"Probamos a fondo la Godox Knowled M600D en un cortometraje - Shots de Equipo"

Probamos la Godox M600D como si fuera luz de sol en un cortometraje.
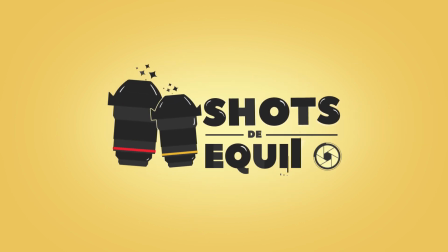En realidad no hicimos el cortometraje final, solamente algunas escenas que nos funcionan para ver cómo funciona la luz y aprovechar esta iluminación y poderte enseñar cómo trabaja la Godox M600D.
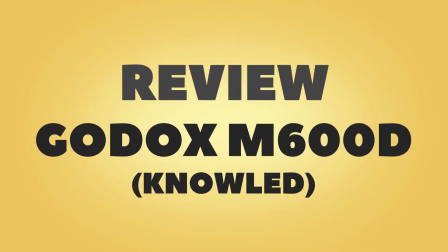Si no conoces la Godox M600D,
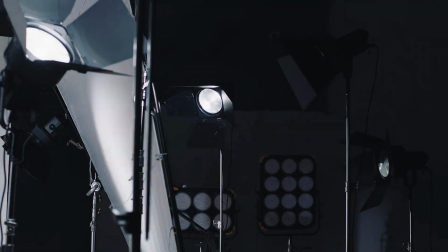(0:29)
tienes que saber que es una luz que te da 5000 watts de potencia luz guía o que puedes utilizar un fresnel para potenciarla y dirigirla como si fuera un rayo de sol
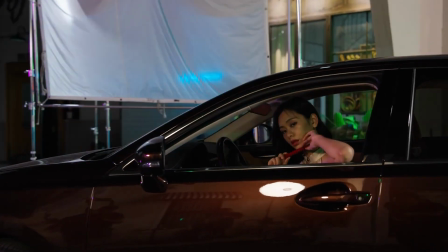(0:38)
que es una luz que puedes utilizar con varios efectos especiales que viene incluido y que puedes manejar por la aplicación o por DMX
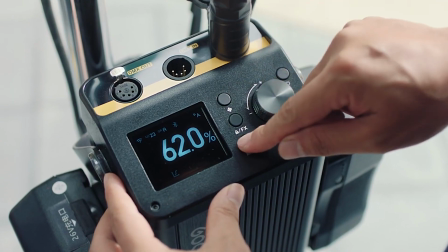(0:45)
y es una luz que puedes modificar el dimmer de diferentes maneras para tener una subida o bajada más rápida,
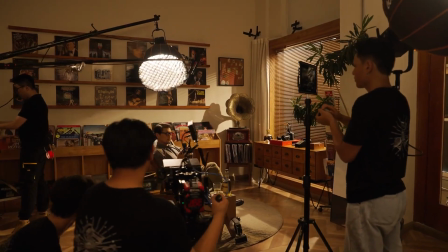(0:51)
más lenta que te puede funcionar muy bien para proyectos ya de cine, comerciales y otro tipo de proyectos de gran envergadura
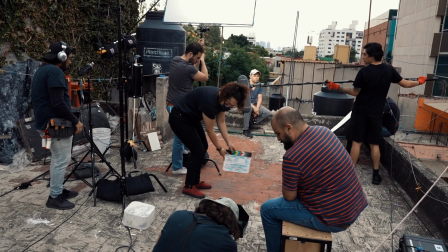(1:00) Marca Cena 1, toma 2
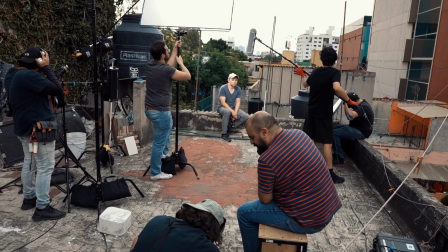(1:06) Action
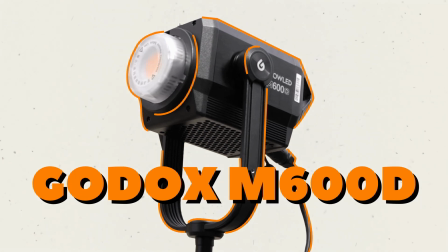Lo que hicimos fue utilizar la luz en tres situaciones diferentes, exterior como si fuera la mañana,
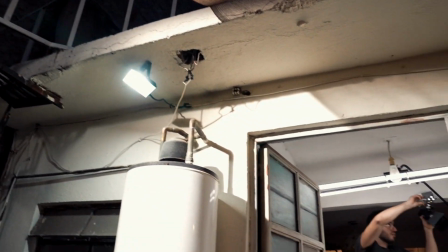(1:20)
interior en un pasillo como si viniera de la ventana y en una cocina diagonal
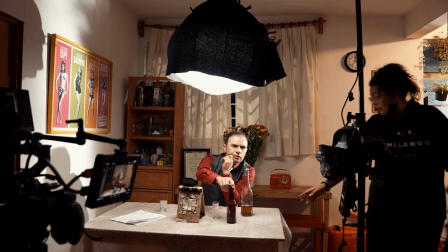(1:25)
comedor como si fuera la luz que viene del sol pero también un rayo en la noche.
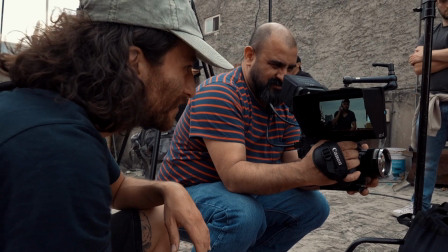(1:31)
Lo que hicimos fue grabarlo en la tarde para que podíamos aprovechar como si fuera la luz de la mañana y el cortometraje tuviera continuidad y poderla
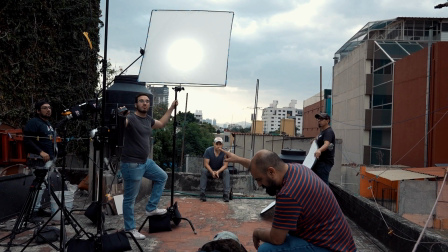(1:39)
utilizar como si fuera la luz del sol y poderla controlar para que no variara en ningún momento y tener siempre la misma dirección Aquí podemos notar cómo
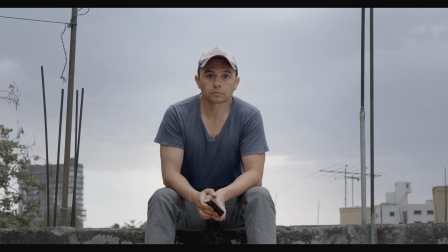(1:48)
está el personaje simplemente con la luz como está en el día cómo se apoya con la luz que viene de la parte de atrás a
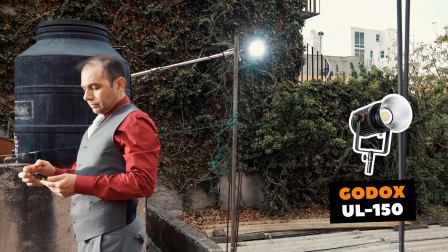(1:54)
45 grados que era una luz LED con un fresnel como si fuera la luz del sol o un reflejo de una ventana,
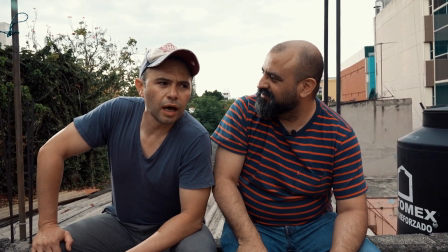(2:01)
algo así. Pero esto ayuda a separar al personaje. Y luego cómo se ilumina, ya cuando entra la luz principal, que es la Godox,
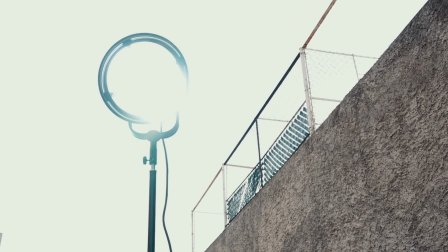(2:09)
con este fresnel de 10 pulgadas, que nos permite sentir este rayo del sol dirigido directamente al personaje.
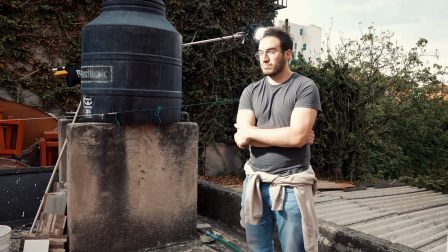(2:15)
Luego vimos que necesitábamos un difusor porque era demasiado dura la luz y queríamos estabilizarla un poco.
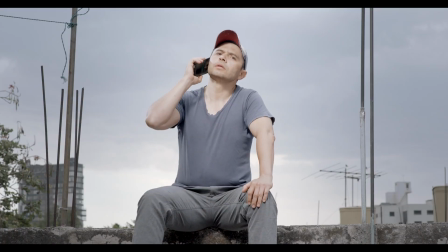(2:21)
Entonces es una luz, digamos, estilizada, no es exactamente como sería el sol, duro, difícil, pero que te da la sensación y se ve en las sombras de que parece que viene una luz del sol dirigida.
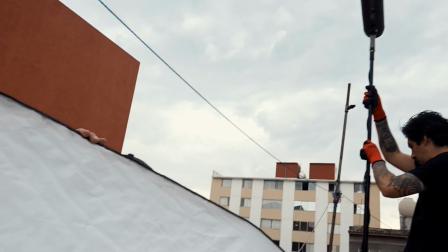(2:31)
Esto lo complementamos con un relleno que teníamos en la parte de abajo.
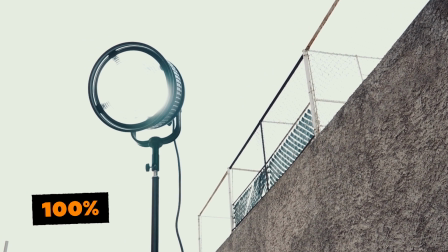(2:36)
Como nota, la luz sí estaba al 100% de potencia y el difusor era una difusión media.
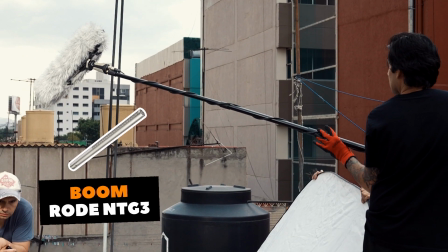(2:43)
Todo lo grabamos con la Valier y con Boom para que tuviéramos una buena protección. Y la óptica,
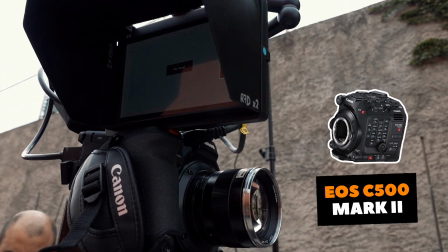(2:48)
que es una óptica size de Istagón sobre la cámara Canon C500 con la que trabajamos en RAW para poder trabajar perfectamente la escena. Vamos a ver cómo quedó esta escena.
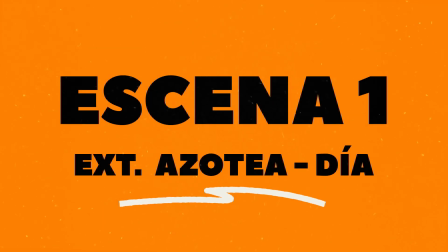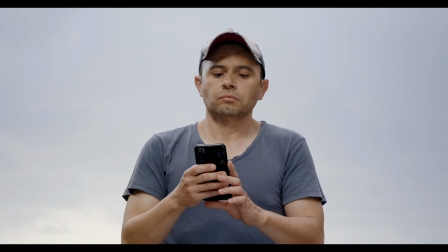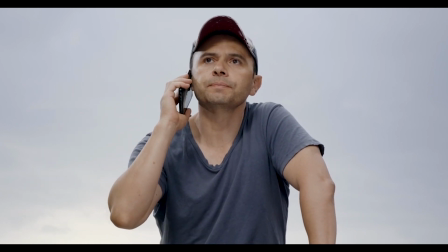(3:08) Bueno, cállate. Escúchame. ¡Que te calles!
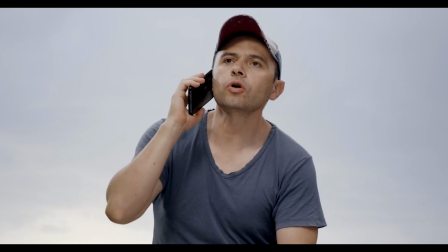(3:14) No, te voy a apagar.
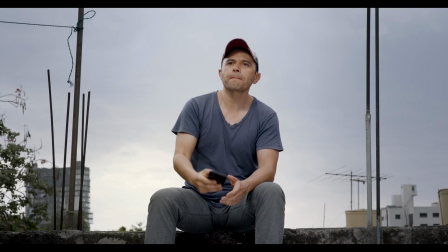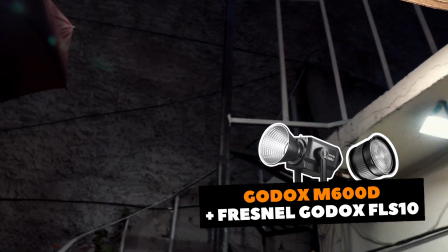(3:26)
Para la escena del pasillo, utilizamos otra vez la luz dirigida como a 45 grados.
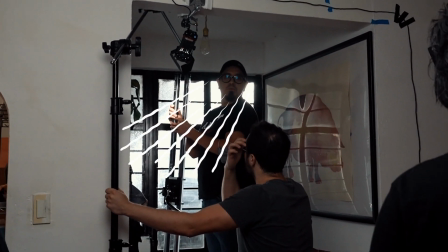(3:32)
No queríamos que bañara completamente la ventana, sino queríamos que se sintiera un poquito la dirección y que tuviéramos un poquito de contraste. y esa luz nos iba a funcionar
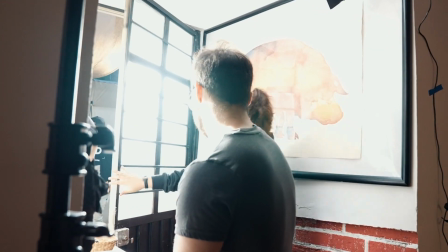(3:40)
como luz principal para iluminar al personaje de la parte de atrás y rebotado en las paredes del espacio.
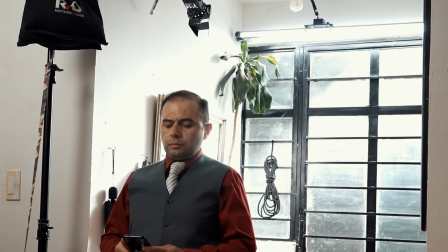(3:47)
Además, utilizamos dos luces. Primero, unas Luminate pegadas a la parte superior de la ventana en el marco de la puerta.
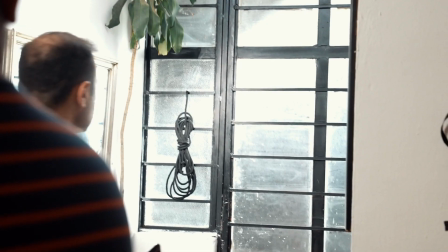(3:55)
Eso nos permite tener una luz que viene de arriba, dirigida, suave, que hace sentir que es parte del relleno,
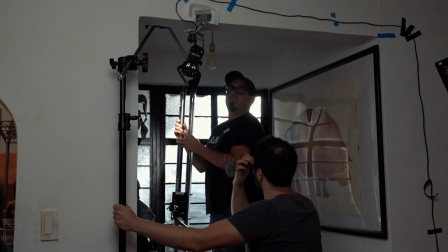(4:00)
que viene un poco en la dirección de la lámpara, pero que sin ella teníamos esta sensación como de un lugar muy oscuro.